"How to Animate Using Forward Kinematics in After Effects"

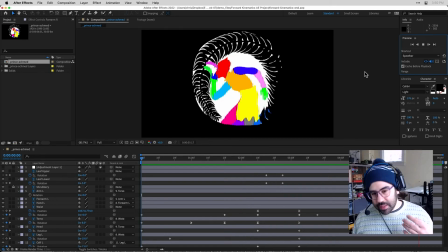I've added some anticipation and some more subtle motions, as well as working with easing and just some of the timing of the motion.
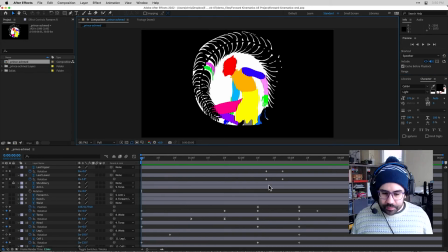So I'll give you a couple of examples of a little bit more advanced techniques that I've done here, and we can see that with these rotations on the right arm. And so this is sort of one of the focal points of the motion in this scene, is the way that this hand is moving up to part these leaves.
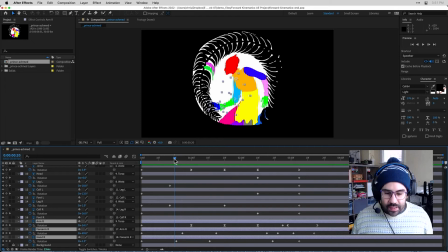And you can see here the keyframes of that motion are kind of staggered, and this allows certain sections to have the hand sort of leading the motion. So you can see here that keyframe on the right hand is coming a little bit earlier than the one that's on the right forearm, and earlier still from the one that is on the right arm.
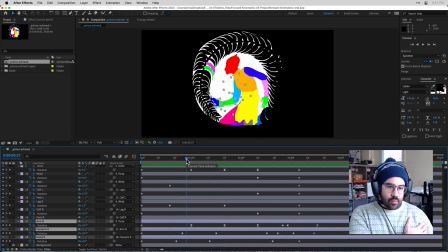This lets it look like the character sort of moving their hand first rather than moving the arm and that sort of driving the motion. So I've simply done that just by clicking and dragging and moving these keyframes farther apart from one another, sort of staggering them in this diagonal fashion.
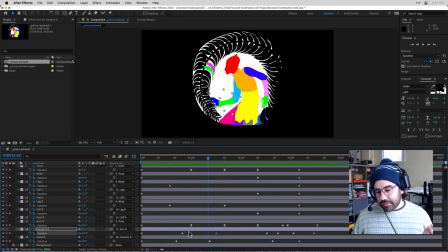I've also used some easing on certain frames, and that just helps me get a little bit more natural motion. I like to do that with the graph editor. So for example, the rotation on this right arm, I can click the little graph icon next to that property,
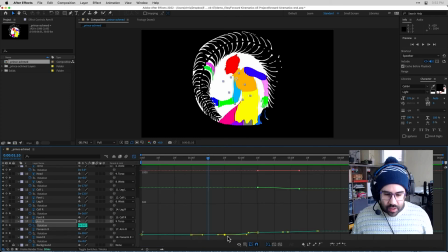jump into the graph editor, and I can see where I've added these easing keyframes to help sort of smooth out the motion, make it a little bit more natural.
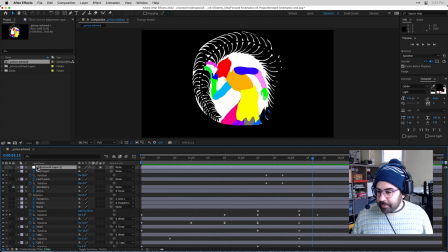The last thing I've done here is just added an adjustment layer, and I've added a threshold effect, and that's just going to take any color that's in the layer and turn it to black.
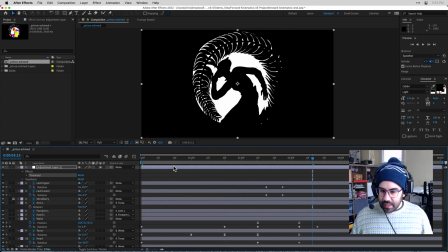So I can turn this layer on, and then I get this nice silhouette, and that is a little bit more in line with the style that I was planning for. Okay, so that's a nice overview of using forward kinematic animation in After Effects.